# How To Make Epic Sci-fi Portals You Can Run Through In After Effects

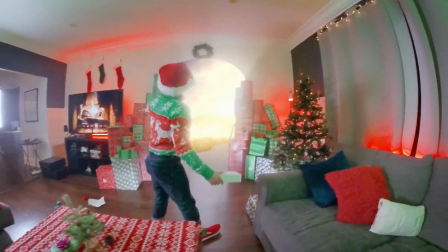Hello, my name is Will Carmack, and I'm going to be showing you today how to make a portal that you can run through.
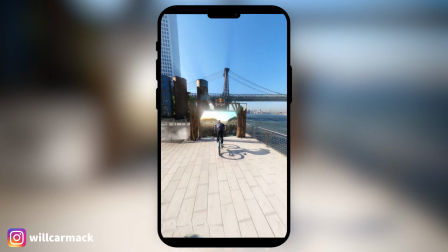I've made portals for Adobe. I have made portals for Red Bull. I've now made Christmas portals for Insta360.
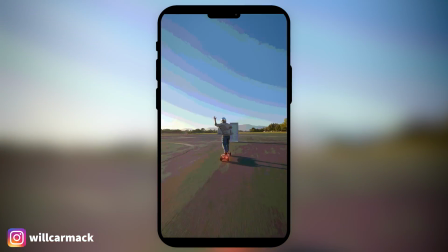All that to say, I am a professional on how to make a cool little portal animation in After Effects. So I'm going to show you the easiest, best way on how to do it. Before we get into our portally goodness, this video is sponsored by Squarespace.
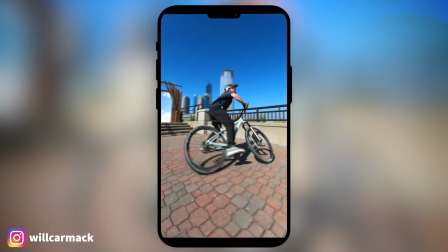My way avoids as much conflict as possible. We want to avoid as much 3D tracking as we can.
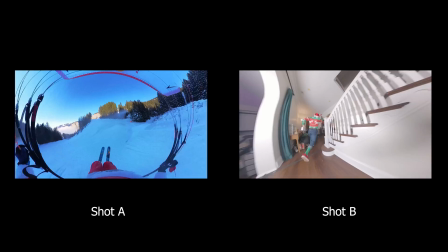So we want shot A and shot B to be moving at the same speed in the same direction.
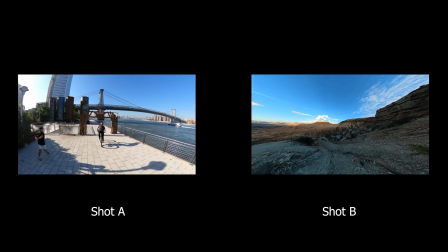So if I'm running towards a door, we need the scene on the other side to be moving in the same direction.
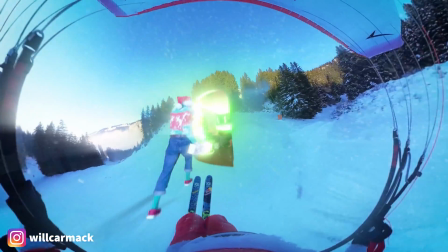The opposite scene needs to be moving in the same direction or it's not gonna work.
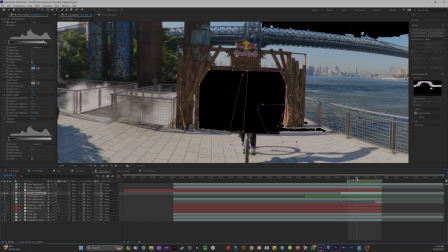The obvious thing we need to do here is mask the inside of this gate here I did for Red Bull and also the biker who's going inside of it. Okay, so now a trick I use to save myself a headache when it comes to 3D tracking and then adding keyframes onto the
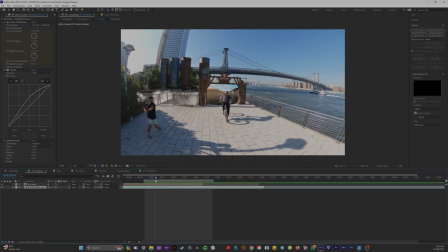layer that we're going into is I will find the moment where shot A and shot B line up perfectly,
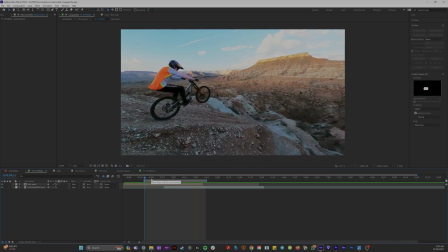where it looks like without any 3D tracking, you just run into the other scene. I will take a screenshot.
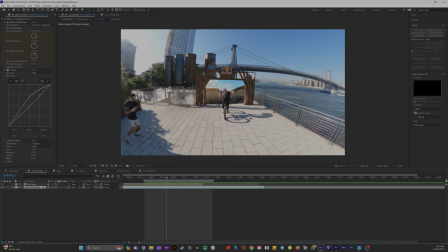I will freeze frame that moment. So I'll duplicate our second clip, freeze frame it, and then get rid of everything before the freeze frame on the original layer.
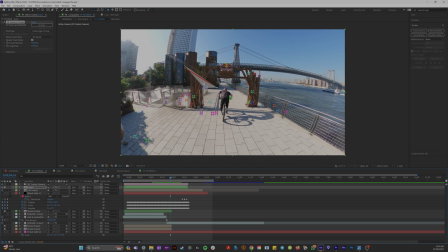Now we're gonna 3D track this scene and we're gonna select one of these targets that's flat up against the gate.
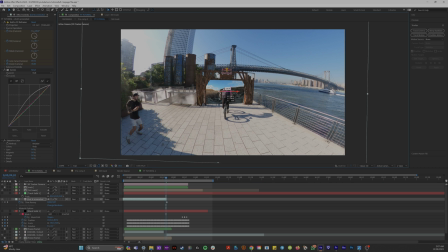And now we're gonna track behind the portal the screenshot we just took.
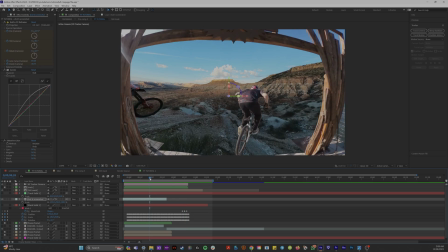And the moment we took the screenshot of the second scene, we're just gonna get rid of the freeze frame and leave the second scene.
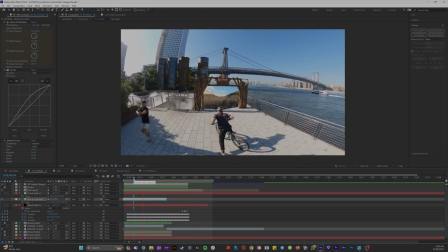So when you play it back, it looks like the portal was tracked onto the scene properly and at the moment it really matters.
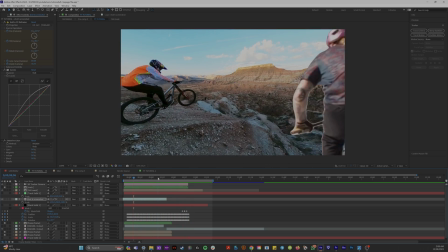You just start going in the portal and now you can add keyframes to your second scene and not worry about affecting the 3D track in any way.
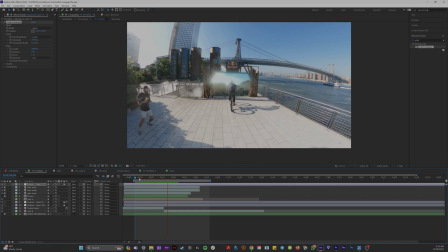And later we're gonna do some compositing tricks like heat distortion and glows, which even if there's a little jump between your screenshot and your second scene, it hides that entirely.
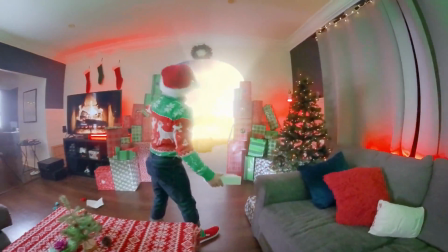So in all of my portal animations, I like to make it seem a little ethereal when we go through the gate.
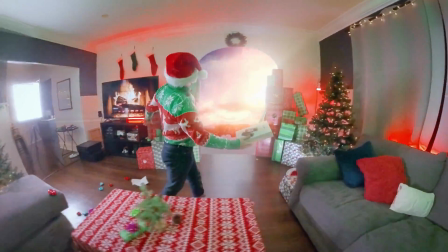Like in this Insta360 one, I added tons of glows and god rays. With this Red Bull portal, I added a little RGB separation also.
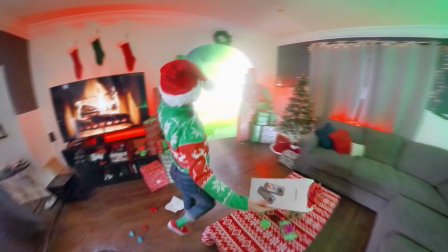And in all of them, I add a distortion effect that makes the air look wiggly.
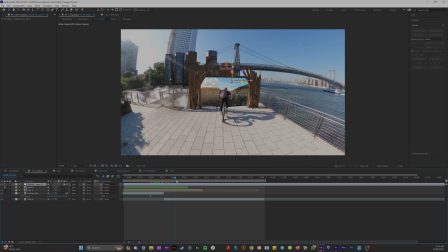So since we 3D track this scene, we can 3D track an adjustment layer into our gate and we'll put it behind our mask.
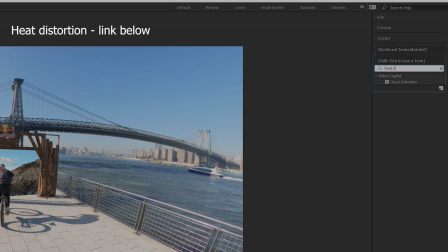So if we go into our effects and presets and type in heat distortion, which is a plugin you have to buy,
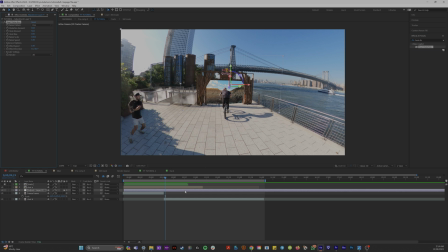but I'll show you how to do this with the free native plugin Turbulent Displacement in a second. So if we apply heat distortion to this adjustment layer, we can now see our 3D tracked portal.
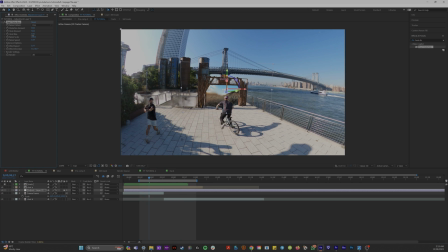It looks really portally. I like to change the wind speed down to like 0.2 or else it moves too fast.
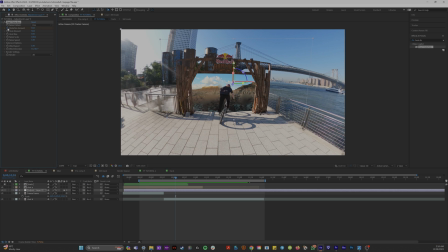And I'll change the noise scale up so it's like big and blobby. And then when I'm running through the portal, I'm just going to keyframe the heat amount to 0.
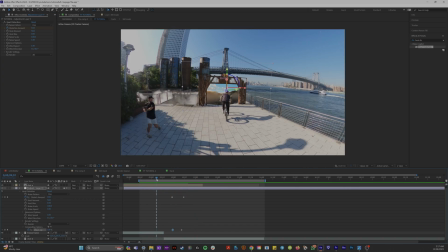Or also a great way to get rid of heat distortion as you're going into the next scene. In the layers panel, hit E, so you're looking at your effects.
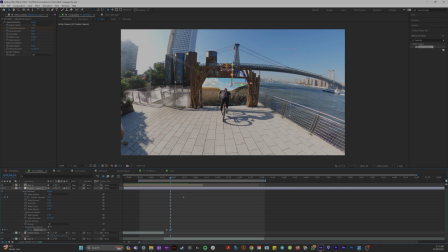Click on heat distortion and under compositing options, just scale it from 100 to 0.
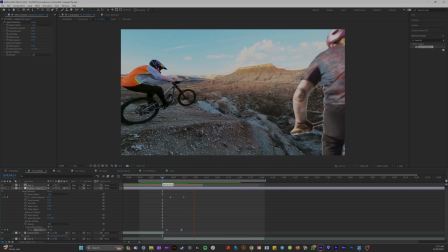Now, if you don't want to buy heat distortion, you can use the effect turbulent displacement.
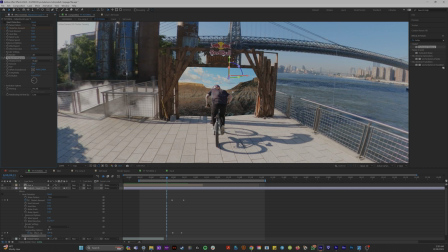And if you keyframe the evolution here to spin and you play around with all these values,
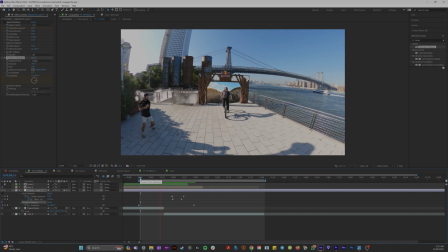adding a keyframe on the evolution will give you a topsy-turny look. So multiple ways to make it look a little portally.
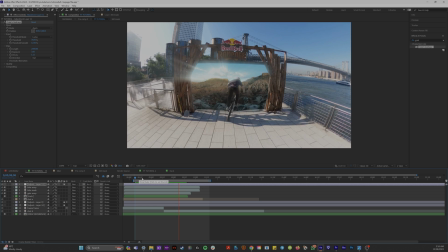And then to make it look ethereal and really sell the sci-fi fantasy aspect is I'm gonna add some glows.
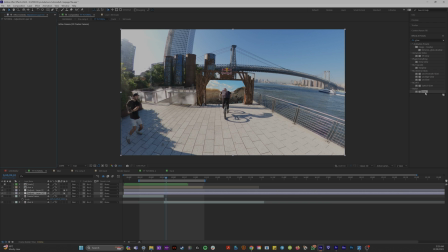So let's throw the effect glow on there. Sometimes the glow is too much, like it blows out the entire image.
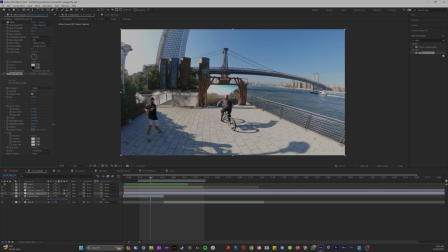So we're gonna animate threshold, which is like how much of the whites are affected. You crank up threshold until you've got like a nice glowy texture to everything.
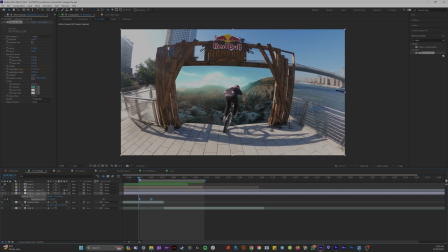So now your portal has heat distortion and glow. It looks nice. You can keyframe the glow to get bright as the portal appears.
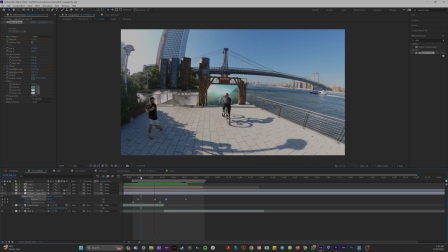And when you go through it, make sure you're keyframing all your glows down so your second scene isn't a giant mess when you run into it.
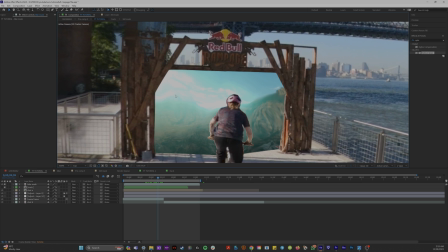And now that the inside of our portal is really bright and nice, it looks a little weird that the gate on top of this is just still dark.
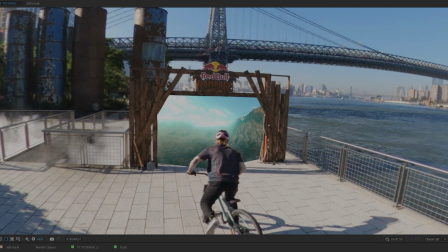So we're going to add light wraps to this. Same with our masked out biker.